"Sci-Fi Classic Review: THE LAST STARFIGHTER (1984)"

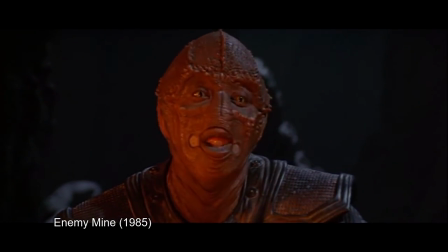[8:18]
While I won't say his performance is equal to that of Louis Gassett Jr.'s stellar work in Enemy Mine,
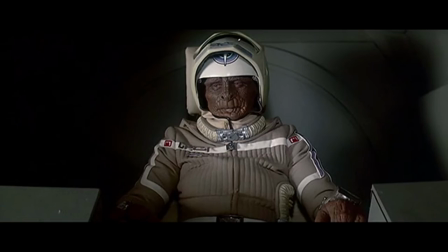[8:24]
O'Hurleyhy's Grigg is still pretty great, especially in this scene where he shows off his wifeoid,
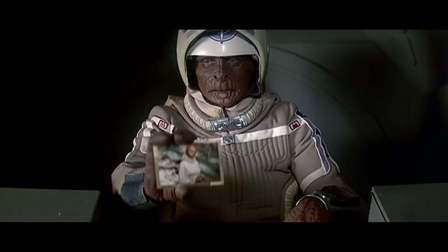[8:29]
which was also played by O'Hurleyhy.
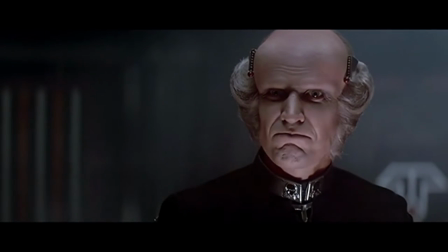[8:33]
Other notable actors include Norman Snow as the villainous Zur, a role that was offered to Robin Williams, V's own Peter Nelson as Blake,
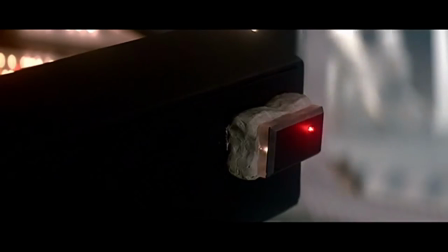[8:41]
and Nick Castle's wife, Charlene Nelson, as this technician, alongside fellow Tag the Assassination Game co-star Bruce Abbott.
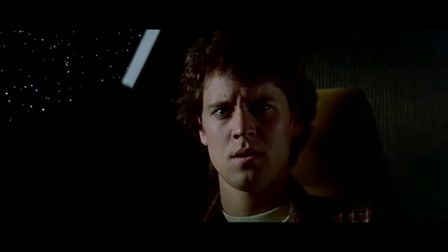[8:49]
In addition, there are an unusual number of Star Trek alumni to be found hiding among the cast,
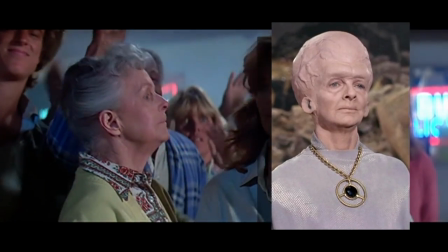[8:54]
including, but not limited to, the Talotian Keeper, Meg Wiley, as Granny, Gul Ducat himself, Mark Alemo,
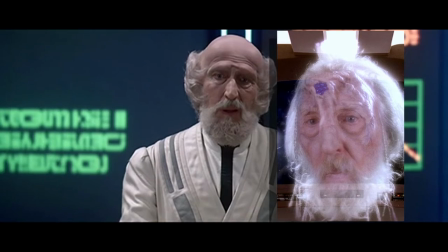[9:01]
as the Zandozan Hitchhiker, the Scytherian that made Barclay hyper-intelligent, K.E.
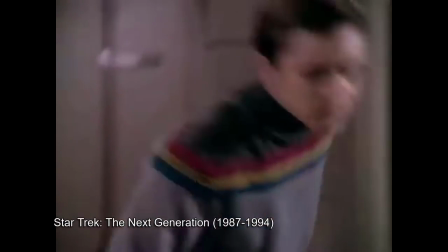[9:06]
Cutter, as Enduran, and none other than Wesley Crusher, Will Wheaton, Shut up,
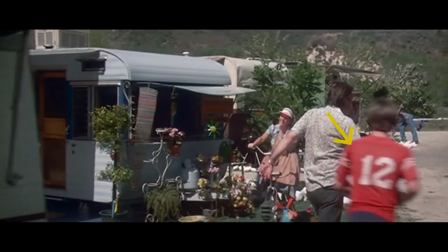[9:11]
Wesley! whose speaking lines wound up on the cutting room floor, but who can still be found in the background of a couple of scenes.
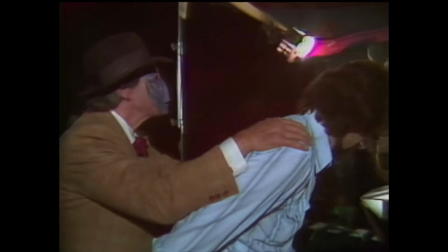[9:22]
Filming began in May of 1983, and went for roughly 40 days,
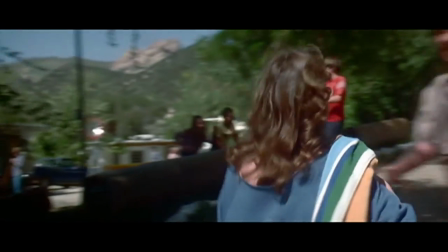[9:27]
with location shooting done in a real, albeit heavily redressed, trailer park somewhere in the Soledad Canyon area of Los Angeles County.
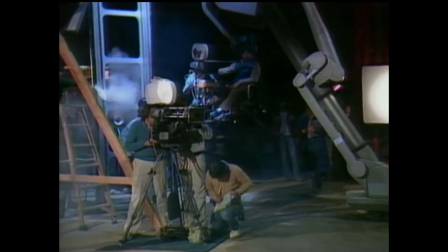[9:34]
The practical special effects were designed with an eye for the CGI that would be added in post-production,
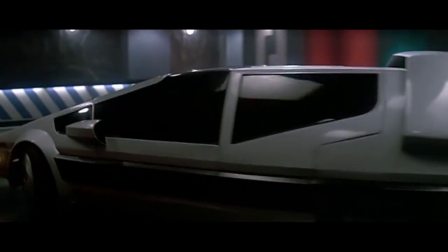[9:40]
including Centauri's Star Car, which has a streamlined, angular look that could be readily translated into a computer.
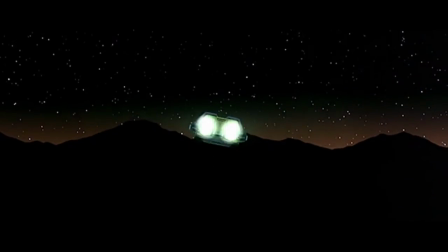[9:47]
It was put together by Gene Winfield, responsible for many famous futuristic transports including the original Star Trek shuttlecraft,
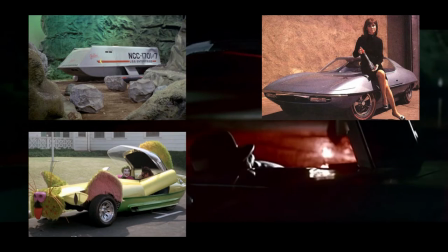[9:55]
the Piranha from The Man from UNCLE, the Catmobile from Batman 66, and most famously the spinners from Blade Runner,
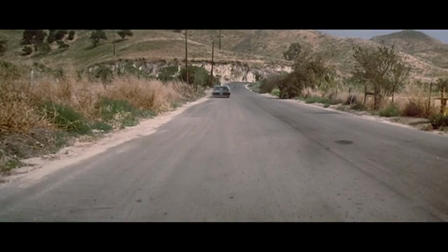[10:02]
which he had designed with Sid Mead.
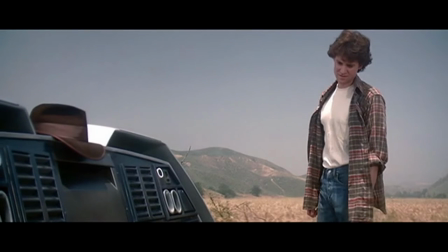[10:05]
For the last Starfighter, Winfield built the Starcar from the ground up, using sheet metal and a Volkswagen engine.
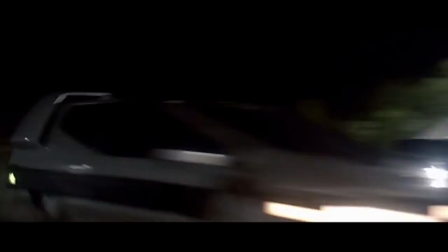[10:12]
It was painfully slow and noisy, but with some simple tricks such as wire pulleys and undercranking the camera,
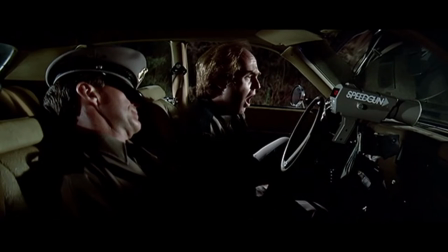[10:19]
it was given the illusion of incredibly fast, smooth motion.
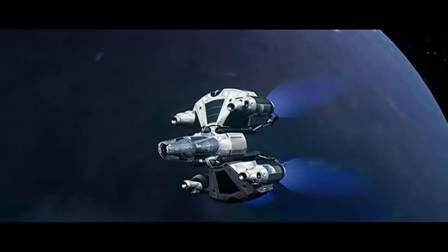[10:23]
Also notable is the Gunstar, one of the more iconic space vehicles of 80s sci-fi.
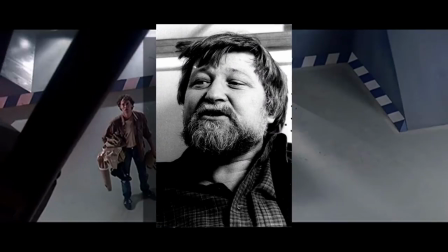[10:28]
It was designed by Ron Cobb, who was responsible for nearly all of the film's designs,
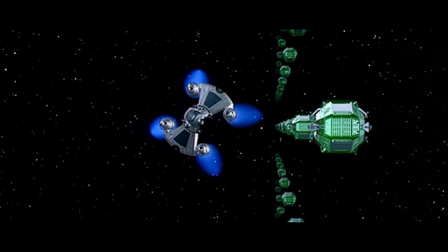[10:33]
and he was meticulous in ensuring that it was built in such a way that it would theoretically work in physical space.
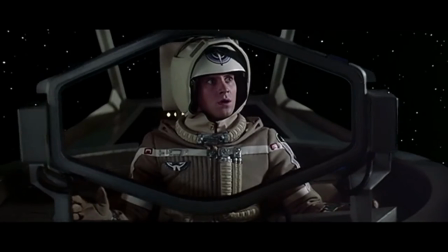[10:39]
He wanted it to have a full six degrees of three-dimensional movement, something most sci-fi of the time, and indeed most sci-fi even today, ignored.
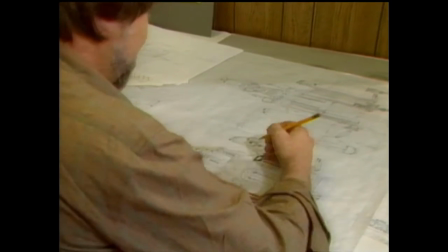[10:48]
Cobb designed and storyboarded all of the spaceships and sequences to show the three-dimensional freedom of space,
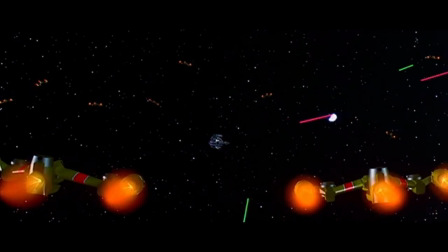[10:54]
and he even put a fully functional aero trim inside the interior set,
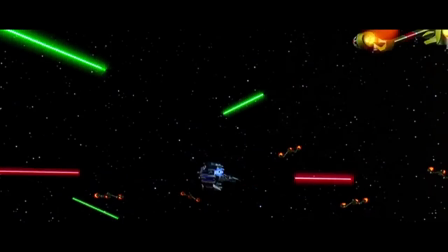[10:59]
which was capable of spinning poor Lance Guest along all three axes at once.
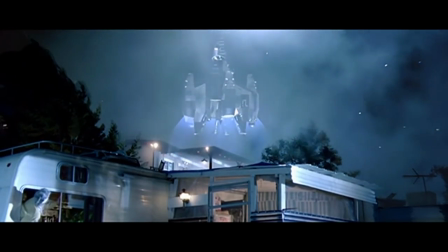[11:04]
To talk more about the Gunstar, I've called up my fellow unapologetic YouTube geek, Death Star Killer, who is also a huge fan of this movie. Death Blossom Mode. What?
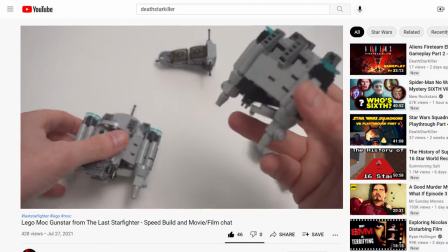[11:30]
Well, he's obviously busy at the moment, so I'll just tell you to check out this video on his channel where he builds a mock Lego version of a Gunstar.
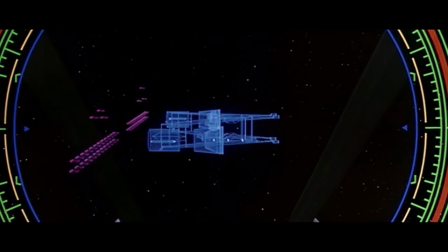[11:39]
It's pretty cool. As for the computer-generated effects, they were handed over to Digital Productions,
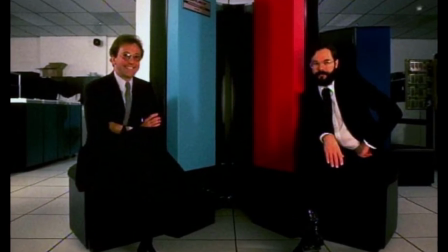[11:45]
which was founded by Gary Deimos and John Whitney Jr. in 1982 as an offshoot of Information International Inc.
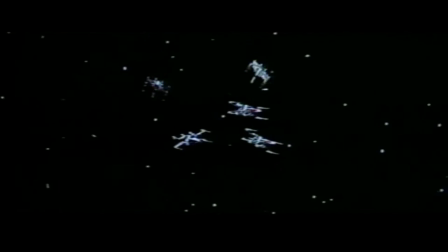[11:53]
Deimos and Whitney had produced an early CGI test for the original Star Wars that wowed even the effects wizards of ILM at the time,
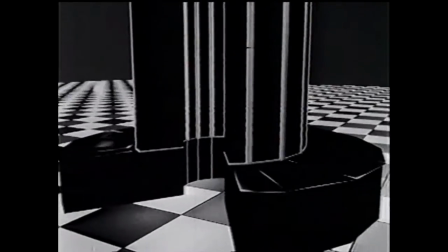[12:00]
and long before the last Starfighter,
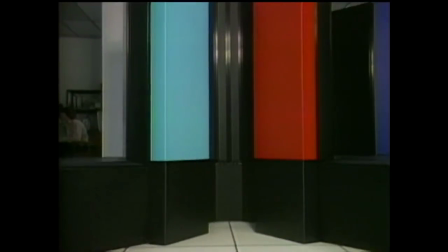[12:03]
they were telling anybody who would listen that they were ready to make movies with the help of their new Cray XMP supercomputer. It still proved to be an unimaginably daunting task, however, requiring groundbreaking innovations in particle effect algorithms and lighting systems,
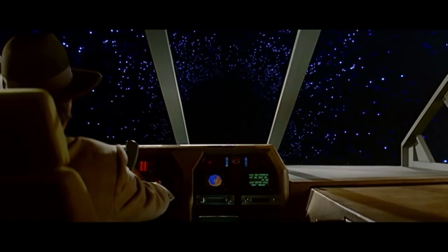[12:19]
in addition to the wholesale creation of rendering software that hadn't even been invented yet.